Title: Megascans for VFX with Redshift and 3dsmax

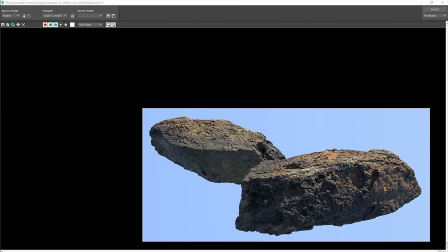4:11 Once I feel it's okay, I move on to adding more assets and rendering again to see if the lighting is holding up.
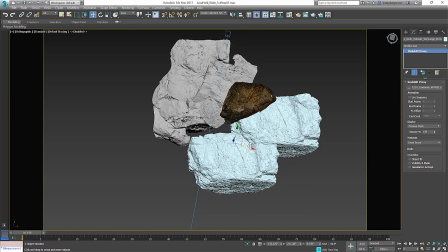4:20 Composition for realism can be tricky, but since we have a good reference photo, we have the blueprints to get us where we need to go.
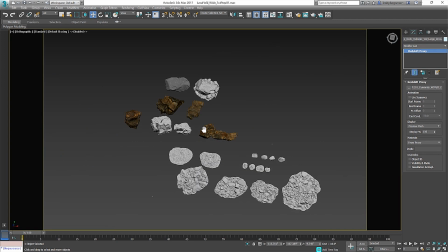4:26 Just like a painter starts with big washes and block-in colors, we will start by adding the largest elements of the scene, which in this case are the rocks.
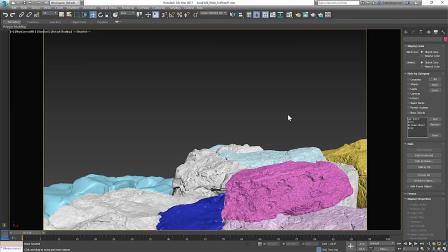4:36 I start by finding which rocks best match the photo and roughly lay them out.
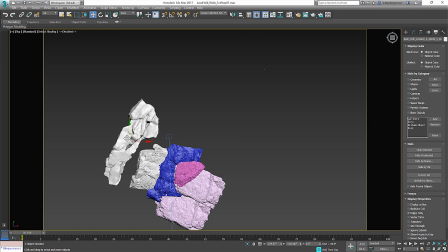4:40 I try to lock in my focal point early in the process and building out the environment from there.
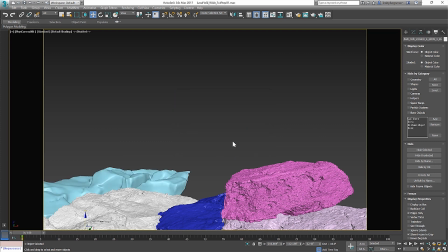4:46 This is a very important step, so taking the time necessary to make sure the shot is feeling correct is key.
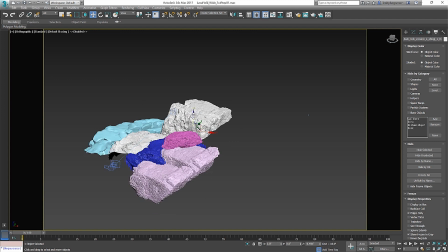4:51 Don't get bogged down with small details, only concern yourself with the largest elements.
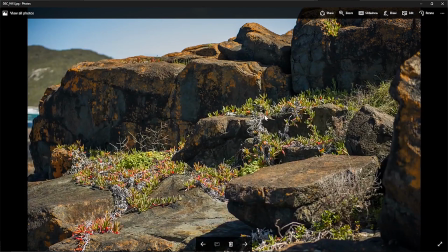4:57 For instance, I knew there was gonna be a lot of vegetation, so I didn't get too locked up in trying to make every rock fit perfectly.
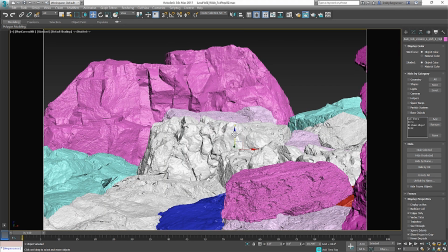5:04 Another key element in making photoreal renders is to remember the rule of thirds, but try to break it.
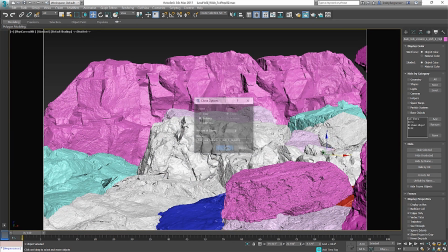5:11 Renders that look real have a certain amount of chaos in them. If you look at a set of photos taken from an area, not many follow the famous composition rule.
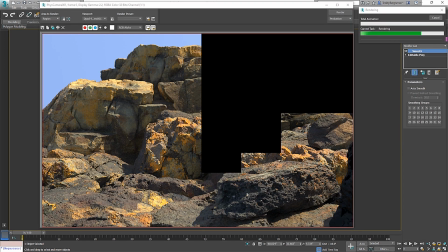5:19 They almost break it at every turn. I keep this in mind while I set up my camera and my assets.
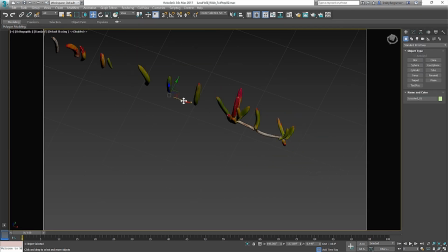5:27 Now comes the fun part, vegetation. The shot will really start coming to life quickly. At this point, I grab the vegetation from my palette file. The succulents are a major feature in this pack, so building a few modular pieces of the vines was essential to filling up areas quickly.
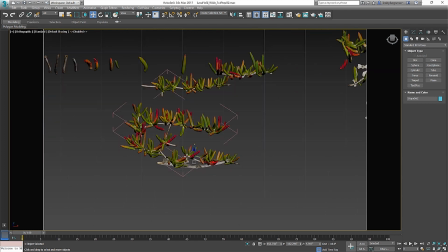5:44 Along with Redshift SSS shader and some tinkering with the settings, I was able to match the photo with a relative ease.
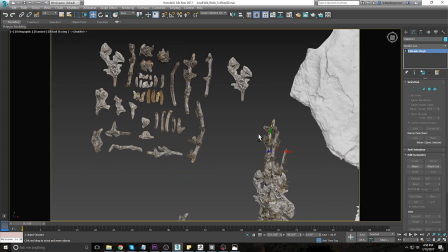5:52 After first pass on large details, it's time to really bring the scene to life with super fine details.
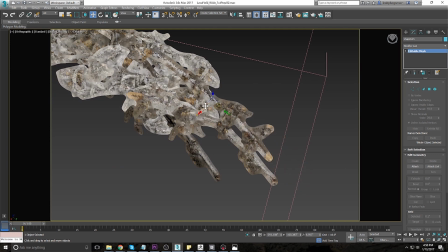5:59 Again, I want to focus on the succulents.
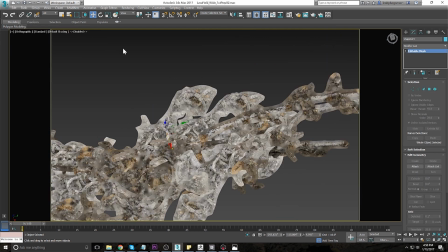6:02 We 2D scan the dead vines and dead succulent spears, which give a wonderful white and grey contrast to the lush greens and popping pinks of the succulents.
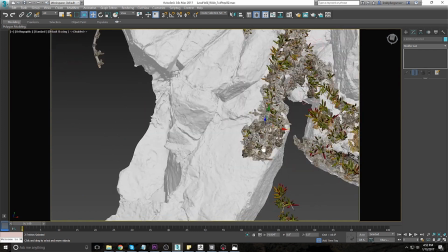6:13 I make the card cutouts and use the displacement map to add some live displacement to give a little depth and shape to the cards.
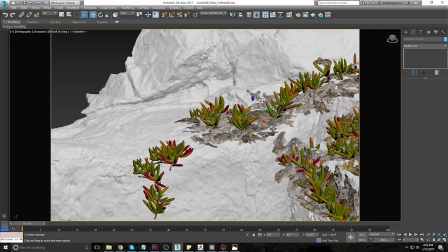6:20 I then take these cards and build up dead areas under all the succulents I have placed.
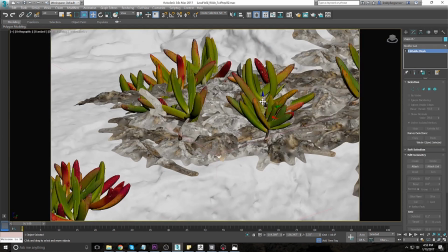6:25 Again, looking at my ref constantly for how they lay, where they are, why they grow and die the way they do.
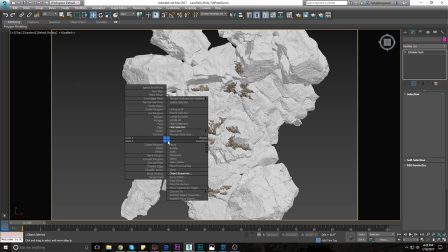6:33 After this step, I copy out all the dead cards, collapse them and make them unrenderable.
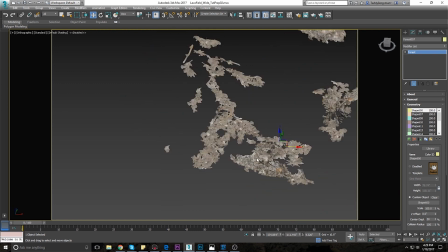6:39 I then use this piece of geo to drive scatter systems using Forest Pack.
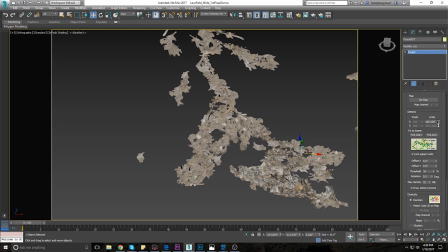6:44 I scatter smaller bits of dead succulent spears, leaves, small sticks, anything I can observe I throw in the scatter system.
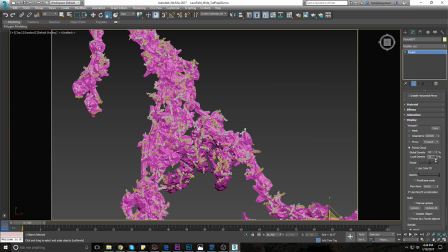6:52 What this step achieves is breaking up the surface of the cards even more to push the chaos and clutter of the undergrowth.
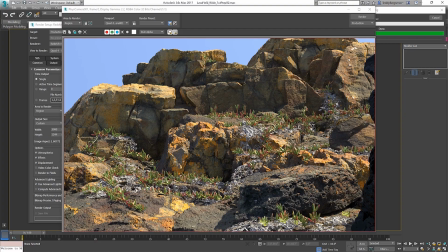6:59 Since I'm using Forest Pack, now is a good time to set up my grass scattering.
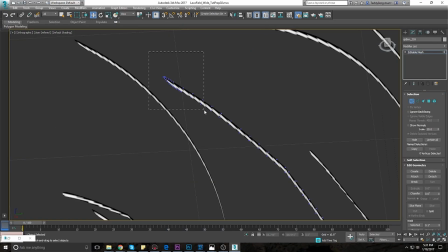7:04 I cut out my cards and do a few bends and breaks to get some natural variation in the grass stalks. Once scattered, they will break up any uniformity that straight cards would produce.
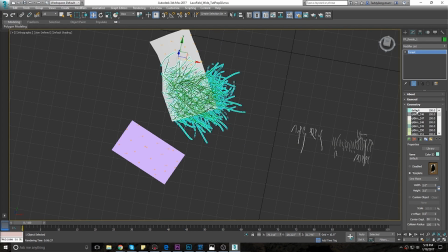7:13 I use some simple, unrenderable planes that conform to the rock surfaces to scatter the grass on, and tweak the settings to get a natural look.
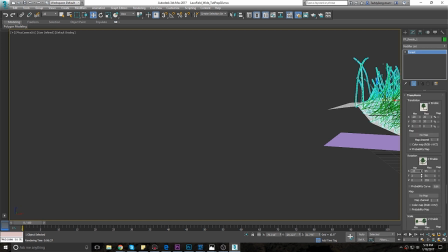7:21 A key to making grass look real and weathered is to make sure it doesn't feel uniform, hence our bends and break model into some blades.
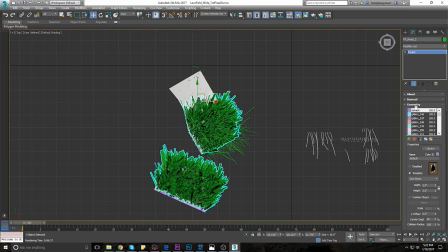7:29 Also, as with other plants, adding dead matted grass under the live grass adds a lot of depth and helps solidify the realism of the scene.
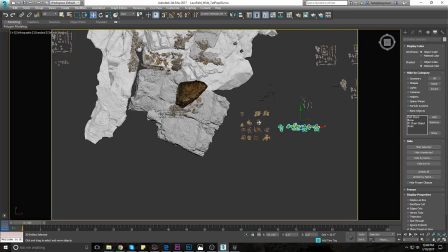7:39 Now that all the major elements are present, I take the time to set dress little plants and sticks around.
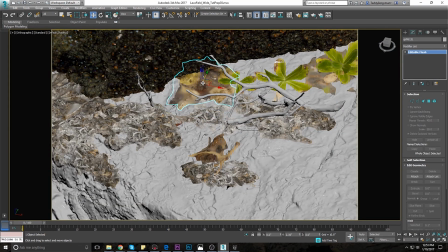7:46 Again, constantly checking the reference for how the plants are growing in the scene.
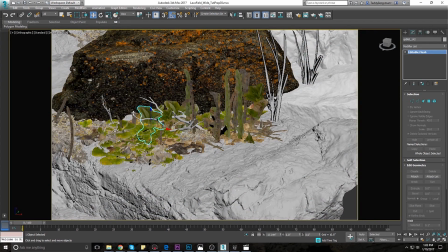7:52 If I have the time, I'll focus on a small area for an hour or more to push it to the max in terms of accuracy,
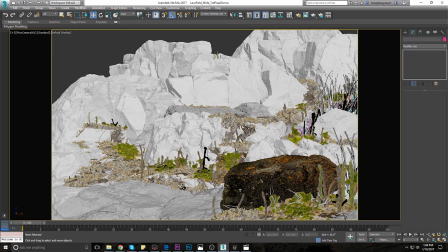7:58 then take what I learned and apply it to the rest of the scene.
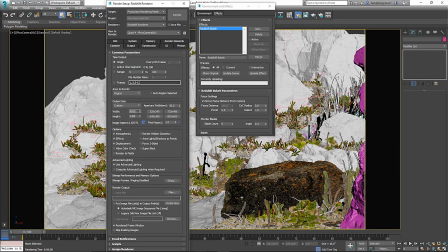8:05 It's almost time for my favorite parts and reaping the fruit of your labor, color correcting the final image. But first I need to render. My final render was set up at 4K. Brute Force GI for primary and secondary bounces.
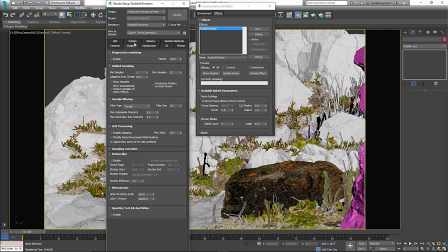8:19 I grabbed a ref photo from the scanning site and placed it as a self-illuminated card in the background, matching the reference as close as possible. In the effects panel, I re-enable Redshift depth of field and did some test renders to match the amount of DOF I saw in the photo reference by playing with the COC radius and power.
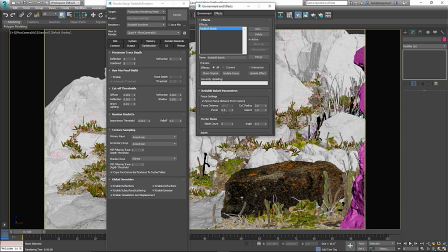8:40 I also experimented with Redshift bokeh and set it to white color sum. I used the example image they suggested on Redshift Wiki. The result was a tad heavy-handed for my taste, but with some additional tweaks to the bitmap, some very realistic results can be reproduced.
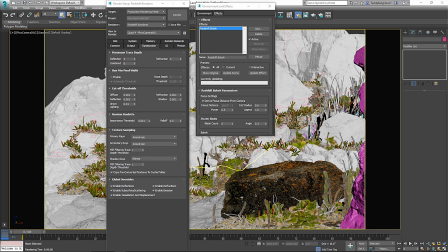8:58 If it's not to your taste, then adding some chromatic aberration in Photoshop is good too.
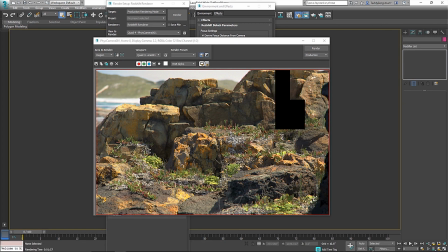9:03 I test my renders at very low settings, min sample at 1 and max samples at 8, and adaptive error threshold at 0.05.
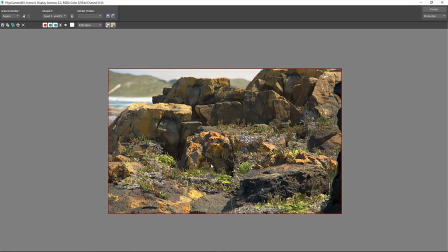9:13 For a final render, I would change the adaptive error threshold to 0.01 or 0.009, and I would up my samples until I get a clean test render.
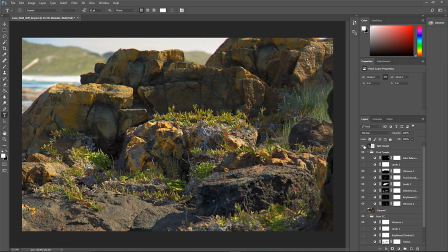9:26 I save it out as a 16-bit PNG to work with. Once I have a near final or final render, I do my color corrections in Photoshop.
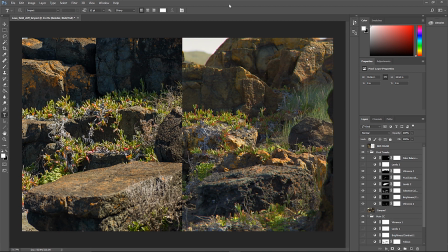9:35 I try to keep as true to the render as possible by not changing the colors too drastically.
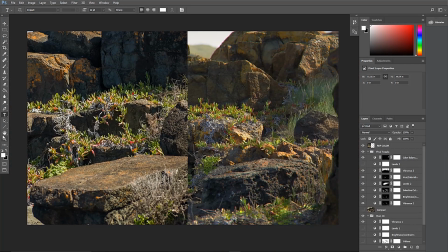9:40 I use the ref in the same file to match colors and levels as best as possible.
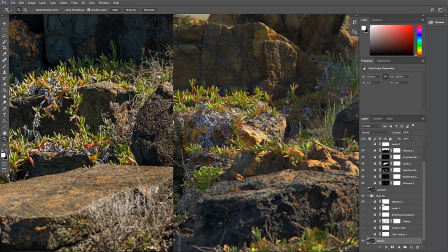9:46 So as you can see, the render is very gray and dull compared to the popping colors of the ref. My main color correction, or CC, will focus on getting the level and colors more in line, and once I'm happy with that, I'll bake that down and work on the smaller details of finalizing the image.
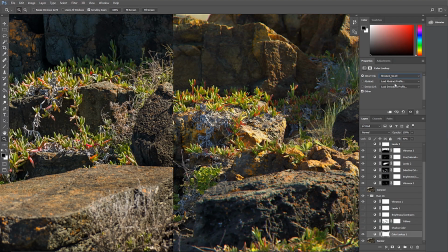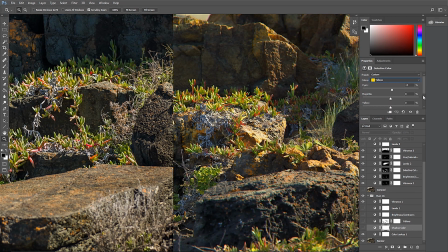10:16 Then I tweak the shadow color by using a selective color layer, and in this case I push the shadows more blue and take down the yellows a bit. Again, only applying this layer very subtly at a fill of around 15%.
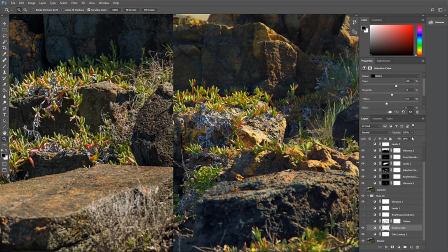10:29 I also make sure this color adjustment does not apply to the succulents, since they need to stay in the warm yellow range and not a cool green range of color. Next, I tweak the yellows with a selective color layer, and this helps the oranges pop more by replacing some of the yellows with magenta.
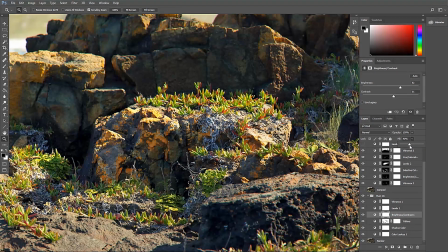10:48 After I'm happy with the general colors, I tweak the brightness and contrast as well as the levels to get some nice depth in the image, using the reference as a guide.
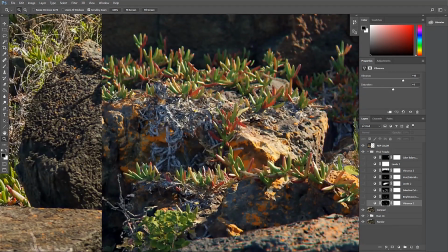10:58 After this, I apply a vibrance adjustment layer to bring out some more of the colors.
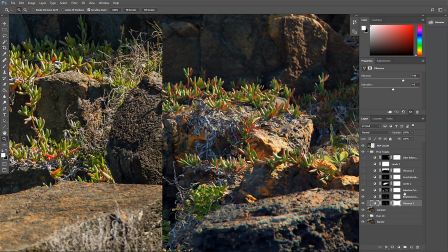11:04 The stage of basic color correction is done now, and I bake down those layers and work on some final tweaks. The purpose of the last few tweaks is to get the color of the succulents correct as well as their levels.
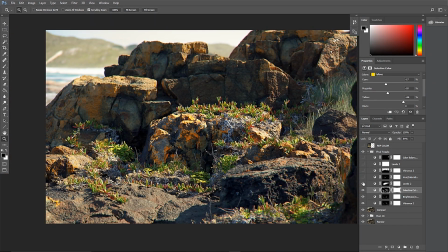11:21 Also increasing the brightness in the middle of the image to draw the eye in a bit more. A few tweaks to the background vibrance and the blues of the grass, and I'm very happy with the result.
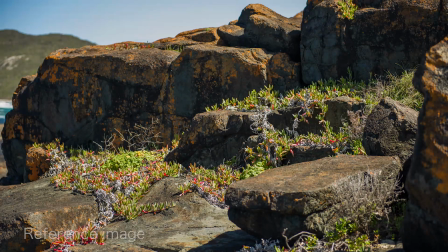11:30 With keys to producing this image was having a good reference.
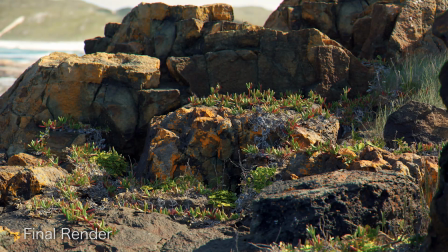11:35 Keeping the lighting simple and using the assets to their full potential by taking the ecosystem approach. I hope this tutorial was helpful. Good luck with your own projects and let us know how they turn out.
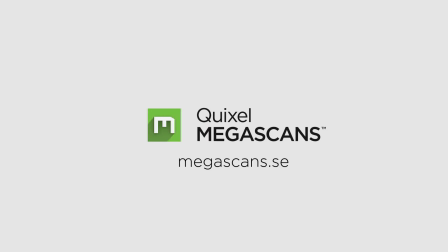11:47 Thank you for watching.